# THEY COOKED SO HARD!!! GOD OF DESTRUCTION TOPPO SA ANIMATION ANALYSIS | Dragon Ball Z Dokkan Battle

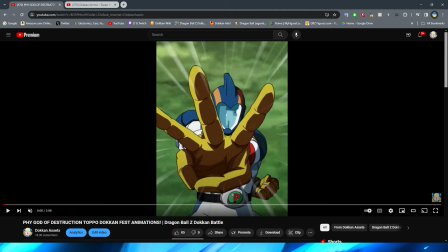As per usual, I always like to emphasize that I am by no means a animation professional. I just do these videos for fun and obviously I have a pretty good idea of what makes a good Dokkan animation because obviously I'm looking at the funny PNGs all the time and doing these videos 24-7.
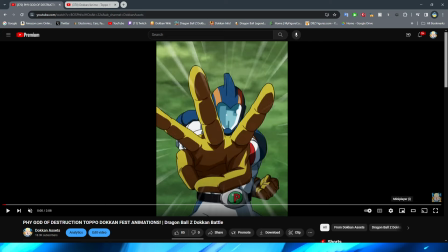So let's go ahead and hop into it. Let's get the slowdown speed first.
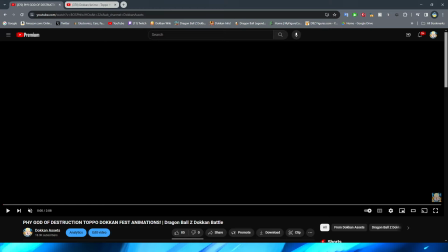So I'm just going to call this guy Kamen Rider because I do not remember his name.
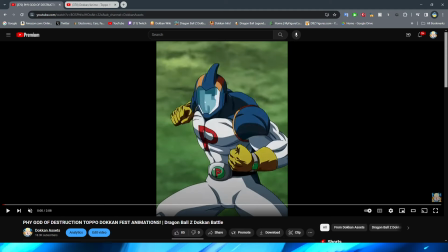I know I've seen people talk about it on the timeline today and obviously we won't spend too much time on him because obviously Toppo is the main focus.
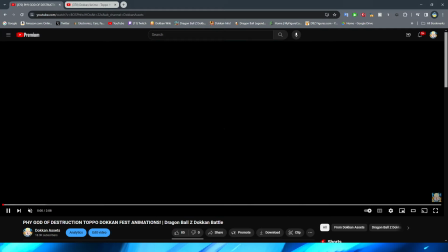But I think his animations are really, really good, like I said, right? We obviously have the transformation first.
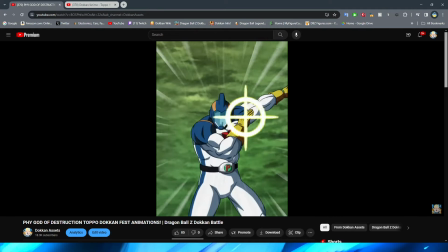We have him throw up the three, right? Which I think everything here is pretty fluid, right?
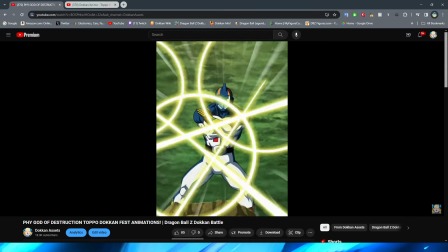I think in all of the parts where they change the pose, it's in a good spot, right?
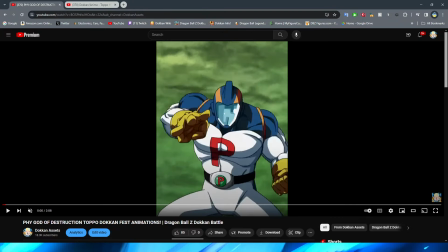I always talk about in my videos how I'm like, oh, I wish that there was a couple more frames in between here.
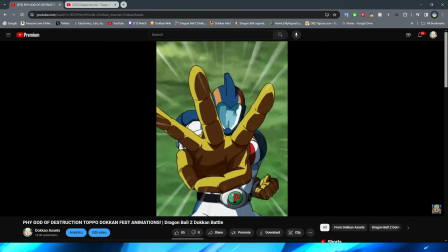But for this one, honestly, I think they knocked it out of the park. All of the parts where it rapidly changes to another pose, right?
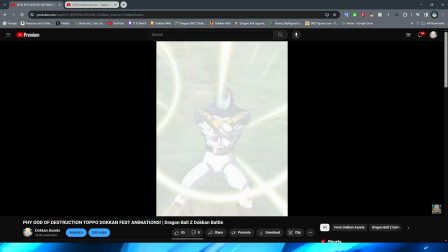Where they just cut to another pose and there's not any in-between frames. I think they did a good job in choosing where that should be to emphasize the movement of the character.
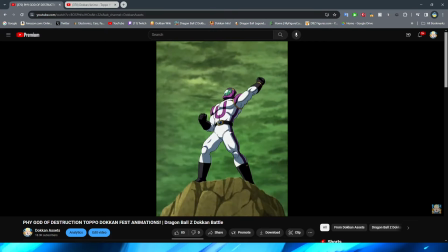As well, we have the funny U animation, which looks really good. Obviously, with the light going off of him to transform into the purple.
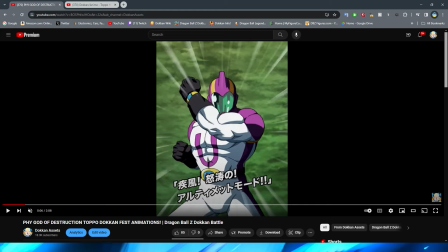pink mode literally to Nami right here by the way but yeah so
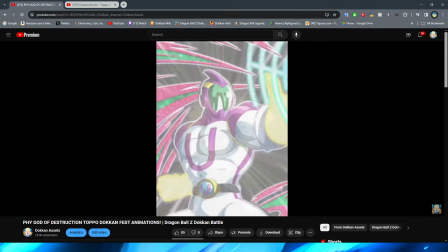very cool obviously we have the little transformation animation before the
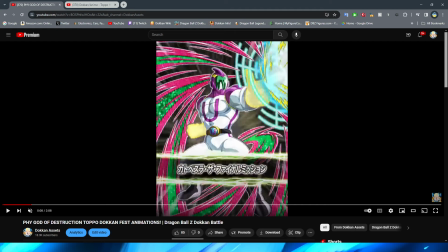super officially starts quote-unquote I guess it is also kind of interesting because again I know I've been mentioned in this a lot lately but I swear and this is like another example of it it feels like Dokkan is doing pseudo intro
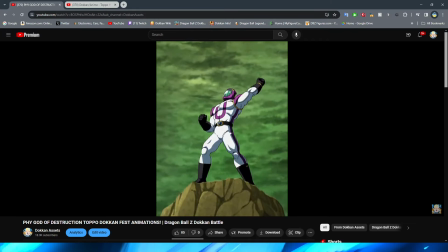animations for the supers where they have like an introduction to the character and then the super attack like truly begins that's really what this feels like um as
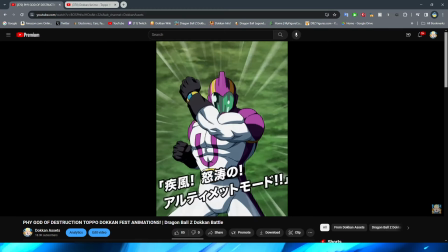obviously my man is you know stancing up here for some cool Kamen Rider poses but yeah we obviously then have the card art
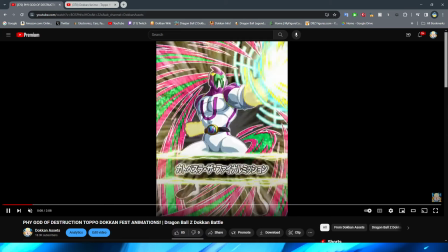appear on the screen I'm actually glad this guy got a card because I know people have been wanting him um in the game for a fat minute so we have
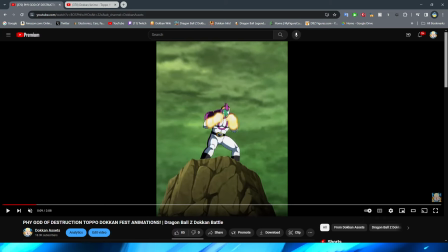his hands begin to glow right which looks really cool I think this might be the only thing in this whole essay if I had to have like one complaint about it of course I have to nitpick but is this part where he jumps I think this looks a little bit like awkward again
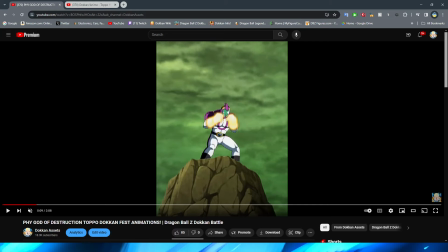we'll see what it looks like in full motion I think just going from this to this though I think what trips me up maybe is that it's also like his feet are behind the rock so it looks like he's planted behind it and then it looks like he's now teleported in front of
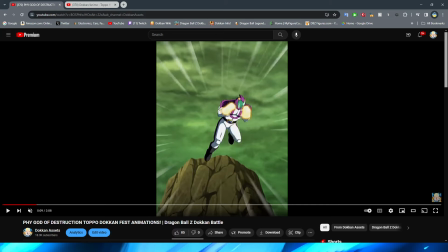it rather than having him go up and then obviously off the rock it's just kind of like oh he's suddenly in front of it which doesn't really make sense from the perspective and I feel like that pose changes a little bit off but I don't think that it's that big of a deal
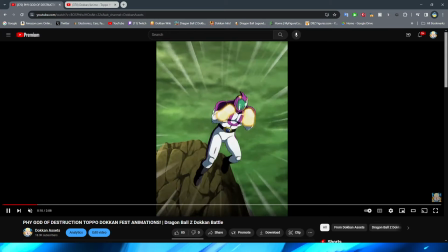again I'm very much so nitpicking here um because it was just something I noticed but yeah him jumping down right again I'm sure that
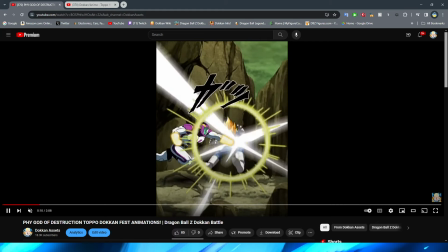that's probably how it was in the anime because it's kind of funny that he just jumps down like that with no um he doesn't really change his pose and
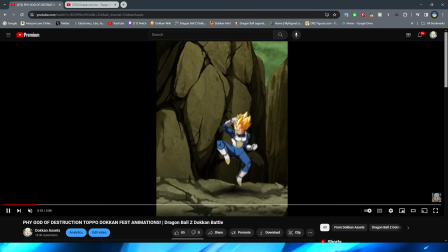it's just kind of like neutral as he's falling down right but this punch that he throws on Vegeta looks really good right very impactful and
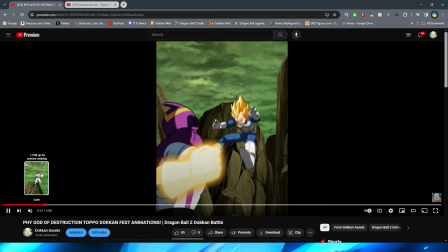again they have some nice little minimal movement on all of these punches right this is something that a lot of these animations where it's a little bit of
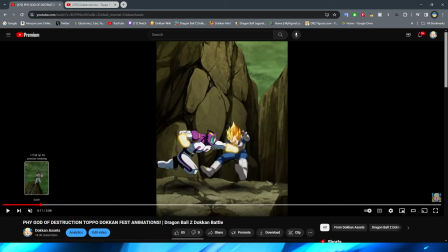a farther away punching sequence mix or mix what they miss rather excuse me you can see that the character's body is obviously
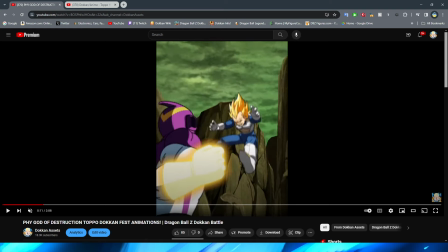moving just a slight bit after the punch is thrown obviously making it a lot more realistic and a lot more lifelike i think that they did a very good job with that there again i don't know why not all the animations in the game do it it like has to be that they just run out of time or they're
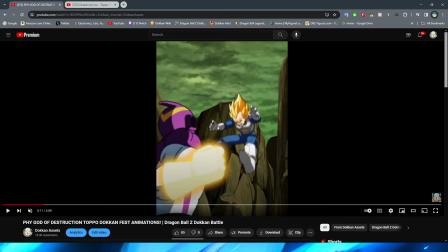cutting corners or they just don't find it necessary even though it makes the animations look so much better because it's something you don't think about unless you're obviously actively looking for it right but then we have this shot from the back of my boy throwing a punch of vegeta from this angle
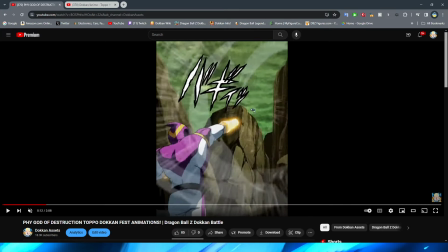which looks really cool they do a good job here too for the punch right instead of showing the actual punch they have the impact frame